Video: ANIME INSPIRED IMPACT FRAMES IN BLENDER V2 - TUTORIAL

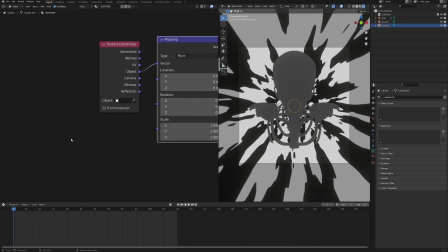(4:07)
So in the previous impact frame tutorial, you've seen this three node setup that lets you control the scale on one value, but just to show you that it's not completely necessary and it's just a quality of life thing, we can edit the value directly in the mapping node.
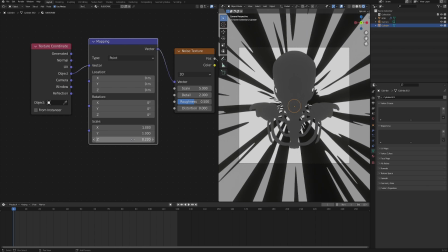(4:20)
So take this scale Z value and bring it all the way down, almost to zero, maybe something like 0.1, so that you have this nice straight action lines.
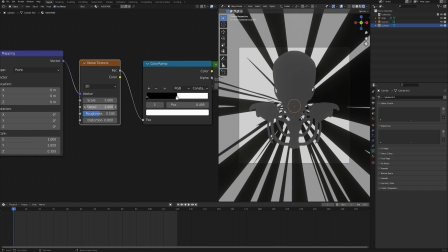(4:28)
And now in order to adjust the look of them, in the noise texture, bring up the detail and also bring in the roughness a bit as well.
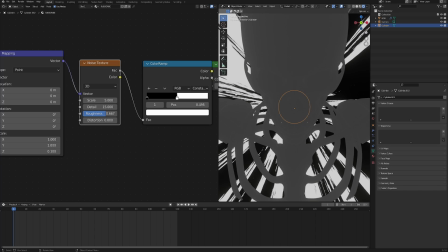(4:35)
And what this does, it gives it this nice rough, almost pencil-like drawn lines to it, which I think suits great the aesthetic that we are going for.
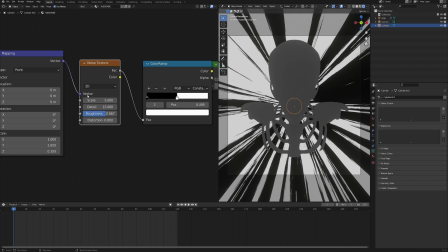(4:42)
And if you want to have those lines thinner and more of them, simply bump up the scale of the noise texture to something like maybe 15.
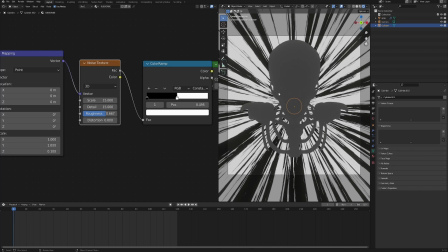(4:48)
And now the balance between the white and the black areas of the noise is controlled through this color ramp black and white values.
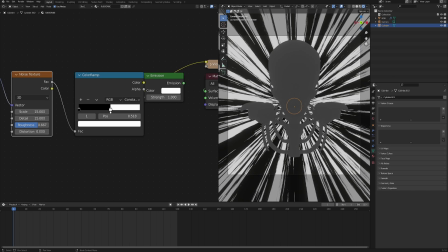(4:55)
So choose something that suits you. I will leave it at something like this. And just like that, you have this very simple overall setup for the background.
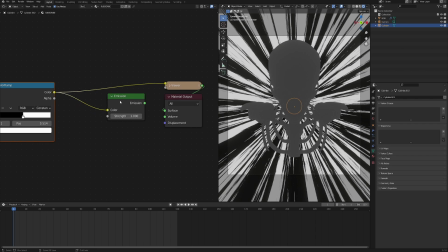(5:02)
We can plug it now into the emission and then the emission into the material output surface. But now the thing is, we want this to be an animation sequence, but if we click play, then we see that nothing is happening on the screen.
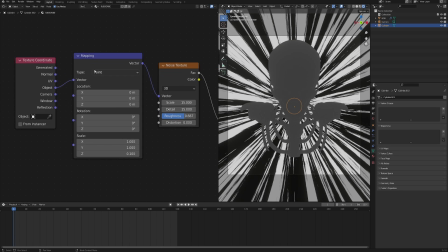(5:12)
And that is because we need to animate this noise through the shader. So go back to the mapping node and find a location Z. And as you can see,
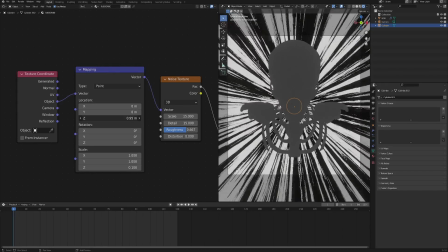(5:20)
when you change this value, the action lines either get pulled backwards or shot into the camera.
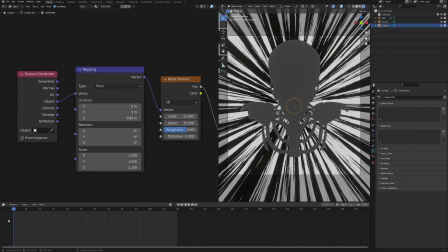(5:25)
And now there's multiple ways to animate this value. One would be to make a keyframe on, let's say, the beginning and the end. But I feel like the more comfortable and easier way is just to use drivers.
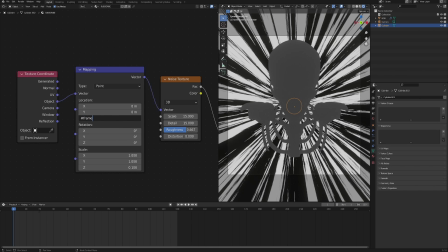(5:35)
So type in hashtag frame, which is gonna take the value of the frame that the animation is currently on and just put it in this field.
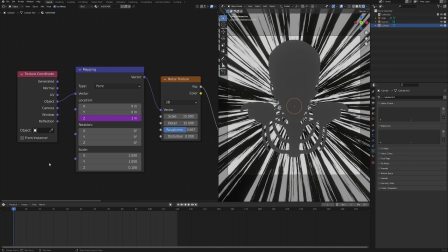(5:41)
We can test how it looks like. So you can see the animation is on the first frame. The value is 1. As you click play, it's getting changed.
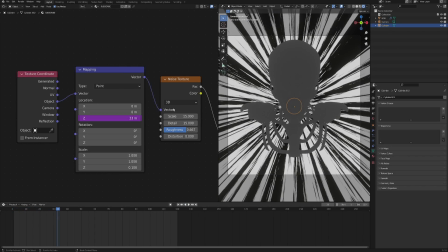(5:46)
So you can see it's getting updated accordingly. And because it's moving too fast, we need to make it a little bit smaller.
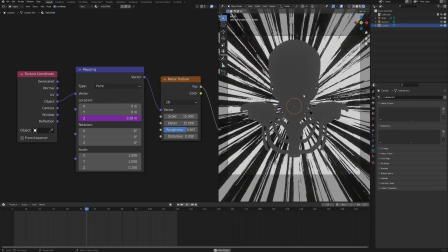(5:51)
So simply divide it by something like 150 and that should do the trick. You can see now it's moving much slower, but for my purpose, I will leave it at something like 40.
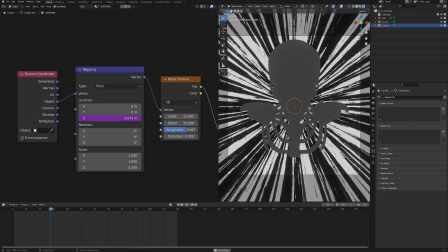(5:59)
So it's moving quite fast, but not too hectic. And we can still see what's going on. Now with this out of the way, the material for the background is basically done.
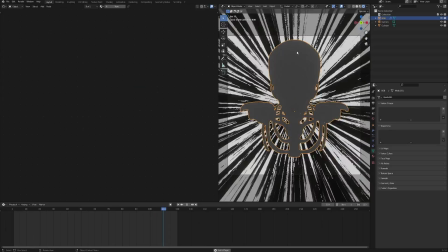(6:07)
The next thing is our character. So simply select the skeleton and click new to add a new material.
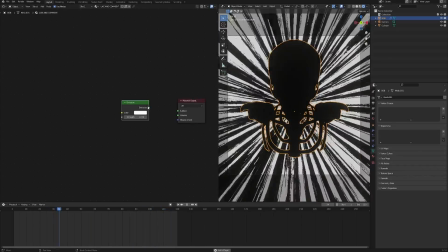(6:12)
Again, delete the principled BSDF and add a emission shader. The reason why we're using the emission shader is that we won't be using any lights in the scene,
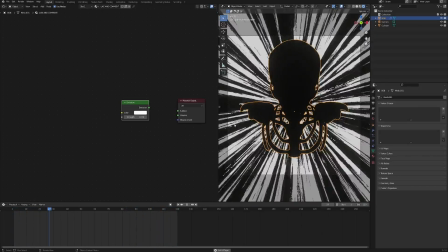(6:19)
and emission shader just lets us see everything clearly, even though the scene won't have any lighting setup.
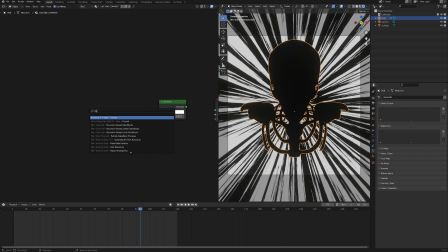(6:24)
So now, very similar to the first impact frame, we will start with a Fresnel node and also add a color ramp right after it. Let's connect it like so and preview how it looks like.
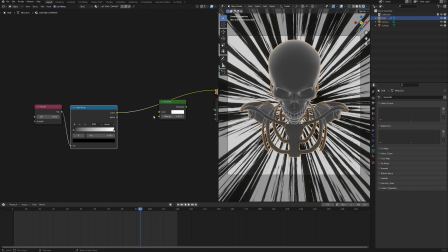(6:33)
As you can see, we have these nice highlights of the geometry, but to give it this anime look, we need to again change the interpolation from linear to constant. Bring in the white value and also click this plus button to get another color stop in our color ramp. Now move it like so, so you have this black, white, black gradient, and adjust it until you're happy with the result.
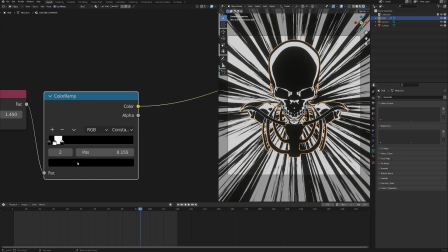(6:52)
So I will put it to something like maybe this, so the white value is used only as a highlight on our mesh. Now the next thing is the red outline that you could see in the previous scene. So for that we will need a layer weight node and another color ramp as well. And now you may think, why did we use this Fresnel node if in the layer weight you also have the Fresnel output?
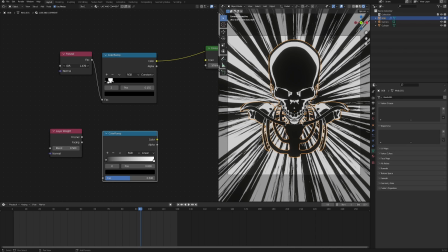(7:10)
And that is because of this index of refraction value. As you can see, when you change it, you have a totally different result of the look of your mesh. So feel free to adjust it and experiment with it as you want, but I will leave it as default for now. And in this layer weight, we will use a facing.
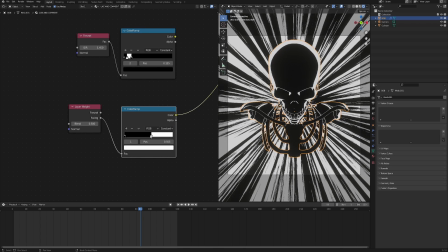(7:24)
Now let's preview this color ramp, change the interpolation again. And as you bring in the white value, you may think, but this looks almost exactly the same as the Fresnel node. But truth is that there is quite a big difference in how this output works. So feel free to try and compare.
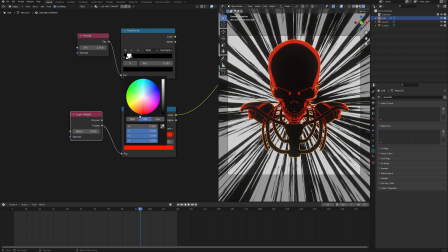(7:37)
So with this value somewhere around here, let's change also the color from white to red. And don't worry too much about the position of this color stop because we will animate it anyway.
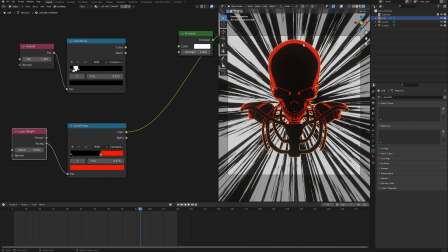(7:45)
Now the next step is we want this red outline to be on top of this shader. And in order to do that, we need to use a mix RGB node and connect the colors like so.
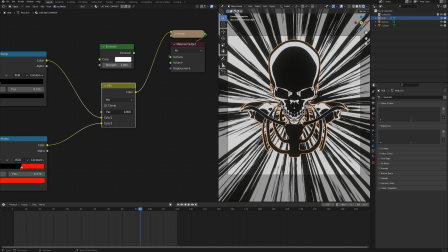(7:54)
And then if you preview that, you can see that the factor controls which input is gonna be on top. So in this case, we have the second color ramp, and with the factor 0, we have the first color ramp. Now what we want is we want the factor 1, but only where the red value is.
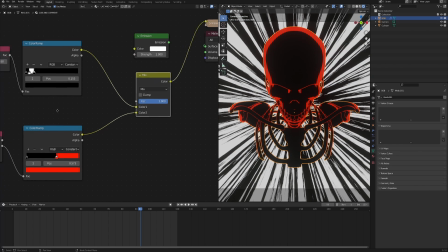(8:07)
And so that is why we need to use the second color ramp as the factor.
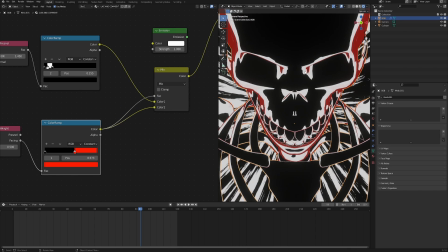(8:11)
But if we use it directly like this, then you can see, yes, we do have the red outline only where the red outline should be, but it doesn't look as red as here. And that is because factor is a grayscale value, and this red, when translated into black and white value, is not exactly white.
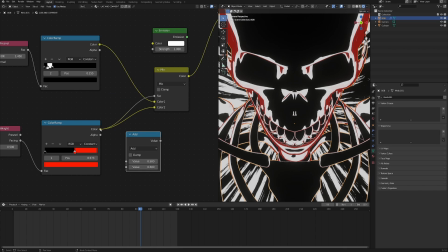(8:27)
And that is why we need a math node to put in between the color ramp and the mix RGB factor, change it from add to multiply, and let's multiply it quite a bit so that you see that this red is the same red as our original color ramp. Now, in order to make sure that the output of this multiply does not exceed 0 and 1 values, we can check this clamp checkbox.
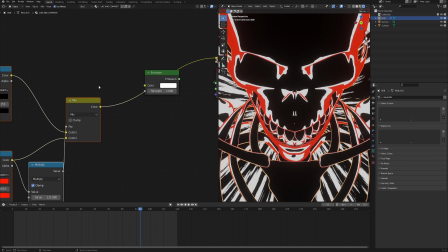(8:47)
And now, just like that, the shader for our character is done. Let's connect the result of the mix RGB into the emission, and then the emission into the material output surface.
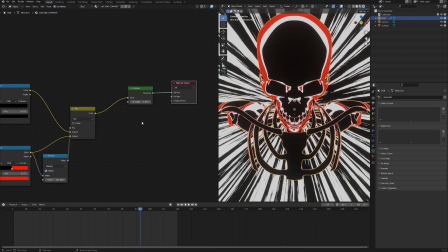(8:55)
Now, as you've seen in the previous scene, I had this red outline glowing. And if you want to have the same effect, you have to go into the render settings and make sure that the bloom is enabled.
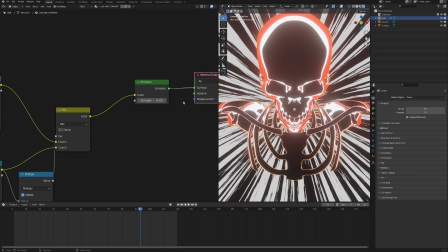(9:04)
And then when you bump up the emission strength, you can see that the mesh starts to glow. But here is the little problem. With the red outline, also the yellow parts of the mesh glow as well. And if you don't want this to happen, you can go directly into the color ramp with the red value.
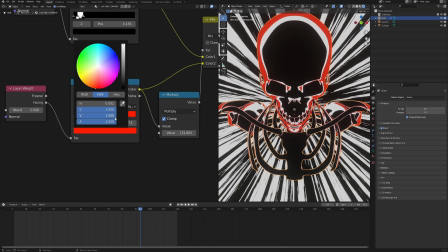(9:17)
And as you click on the color, you see that even though the value looks like it's on the maximum, at 1, when you click on it and then edit the value by yourself to something like 5,
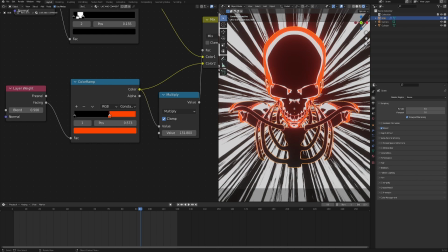(9:26)
you can see that now only the red outline is the glowing part of our mesh, and that is exactly what we want. So let's adjust it a bit because now it's a bit orangey. Let's make it more reddish. And so just like that, it's now time to animate this red, because again, as you've seen,
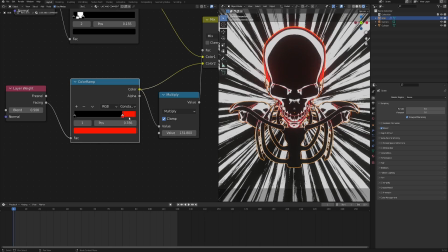(9:40)
I had this effect of this outline growing gradually until it almost takes over the whole mesh, which is giving it this nice kind of creepy horror-ish look to it. So in order to do that, make sure that this red red value is all the way to the right.
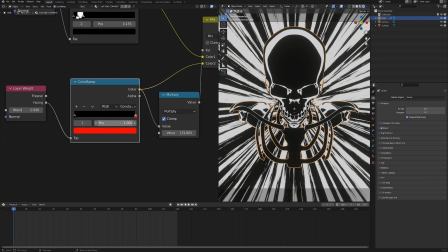(9:54)
Make sure that the animation frame is on the first frame. And now hover over this position value and click I to give it a keyframe.
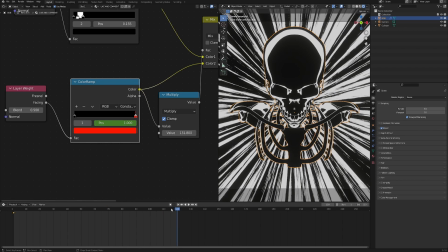(10:01)
And now go into the end of your animation. In my case, it's 120 frames. If you want to adjust it, then change the value here. This basically says how long will the animation rendered be. And so at the end frame of your animation, bring in the red value to the final position that you want to have it in.
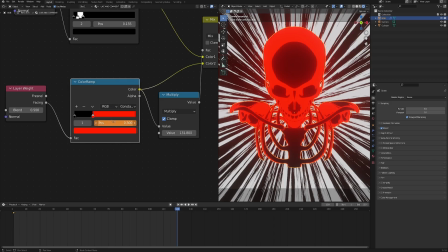(10:16)
So maybe something like this for me. And again, hover over the value and click I to add another keyframe.
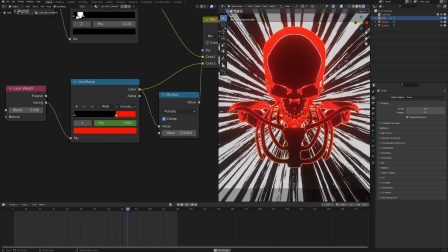(10:21)
Now, as you play the animation, you should have this effect of this red outline taking over the mesh slowly and slowly.
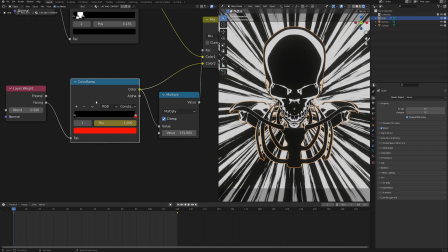(10:27)
And just to make sure, with this color ramp selected, click A on the timeline to select both keyframes and then T and change the keyframe interpolation to linear, because I believe it's Bezier by default. And that is just not ideal, at least not for what I'm going for, but feel free to leave it as you wish.
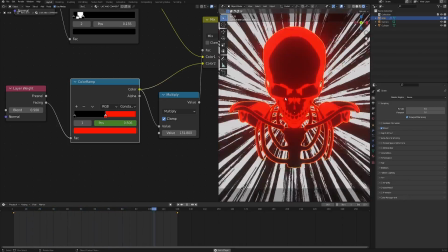(10:42)
And now with this done, we also want our mesh to move up and down in this kind of wobbly motion to add a little bit of dynamicism to the whole sequence.
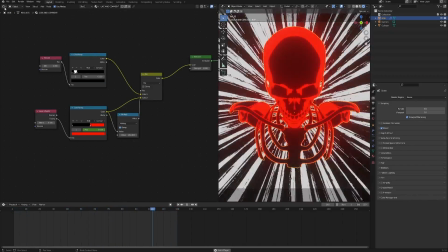(10:50)
So with the character selected, change the shader editor into graph editor.
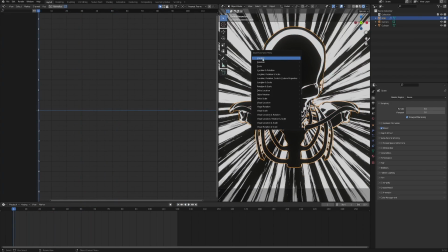(10:54)
Let's also pause the animation and hover over your character, click I and choose location, which is gonna add a keyframe to the location of our character. Now let's open this object transform and select Z location. Then click N to get this ribbon, go to the modifiers tab and add modifier noise.
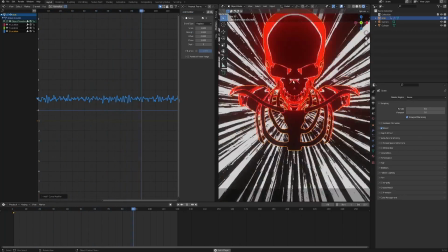(11:10)
Now what this will do, as you click play, you can see that our character is now moving up and down, but way too fast and way too far, both up and down.
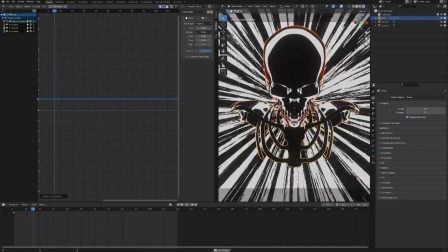(11:17)
And in order to adjust that, bring down the strength quite low, maybe to something like 0.06.
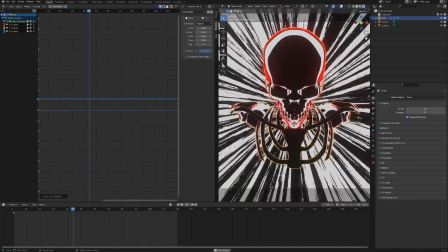(11:22)
And also if you don't want him to shake like this, but maybe have this a little bit ominous, mysterious way of moving, you can bump up the scale quite a bit to something like 30.
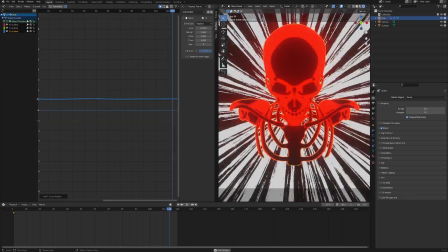(11:31)
And then you see it's moving much slower, but also because of that, it gives off much different vibe than before.
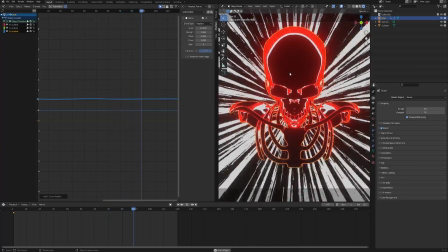(11:37)
So I quite like it, so I will leave it at this, but feel free to adjust those values to your liking.
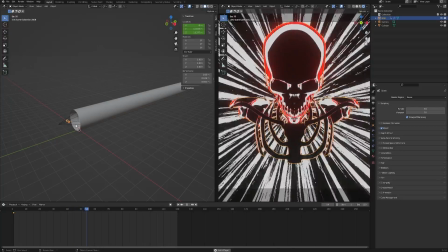(11:42)
Now let's change the graph editor into the 3D viewport, and the most interesting part of this tutorial,
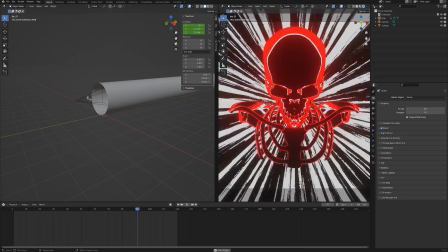(11:46)
and at the same time the most important one, I guess, the whole appearing and distortion effect of our sequence.
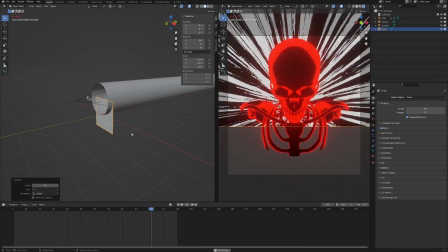(11:52)
So Shift A to add a mesh plane, rotate it again by 90 degrees on the x-axis so that it's facing the camera perpendicularly,
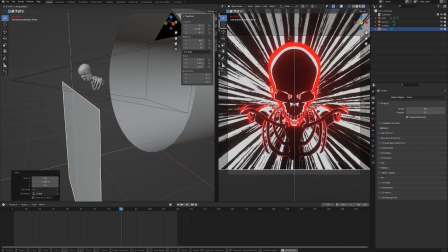(11:59)
and move it so that it is right in front of our character and nicely covers the whole animation.
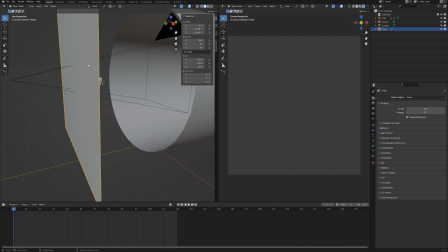(12:04)
Let's pause it also, and now before we move into the shader editor, there's a few things we need to change in order for this to work. So in the render properties, first of all, enable screen space reflections, open it up and make sure that the refraction is checked as well.